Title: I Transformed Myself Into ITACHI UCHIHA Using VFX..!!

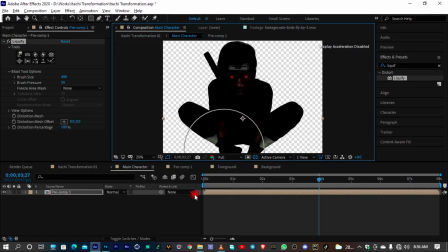243s
Then I'm going to add some lens flares, use the liquify to make my picture that I took look like he's breathing,
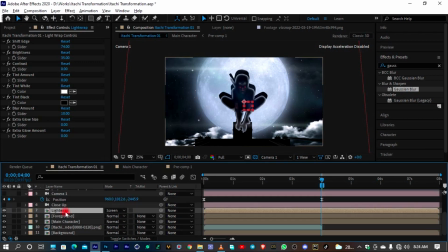251s
which is the liquify to just add some kind of movement. Then I'm going to create keyframes and make them oscillate with each other like a loop animation.
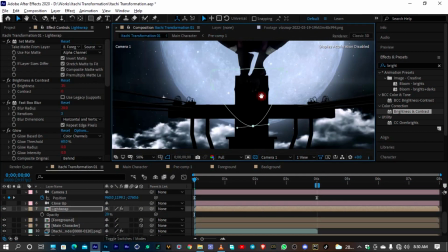260s
Then I'm going to add some birds, add some lens flares, I think I already said that, a light wrap,
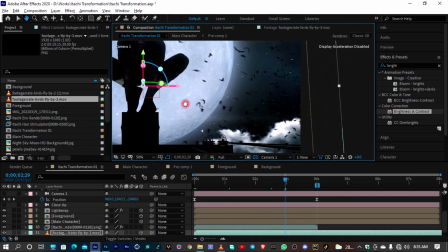266s
and add everything to my subject just to tie everything up to look very real.
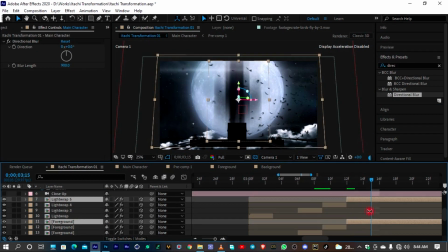272s
Then I'm just going to add some glue to the Sharingans and then I think I'll be done there.
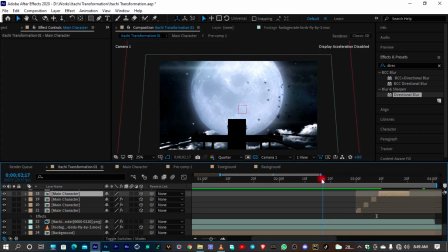277s
But thank you very much for always being there. Thank you very much for getting to this part of the video.
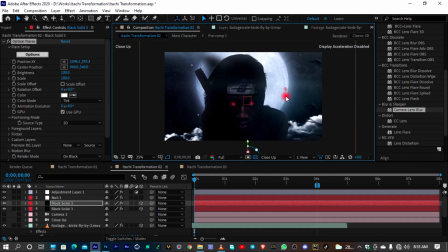283s
I would really appreciate it if you could copy the link on this video and share it with your friends.
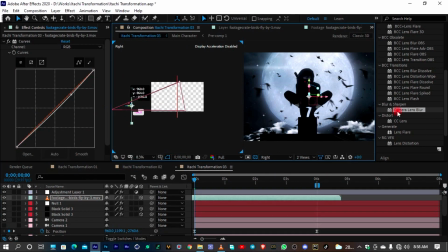289s
And I think enough of the blabbering. Let's watch the final video. The night
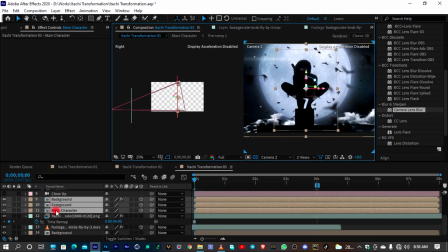293s I left you,
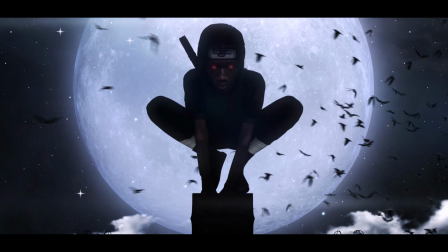297s I did everything Tanzo and Toby told you I did. You don't ever have to forgive me.
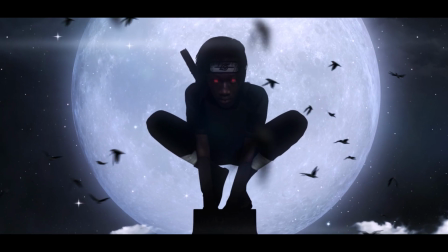305s And whatever you do from here on out, know this. No matter what, I will love you always.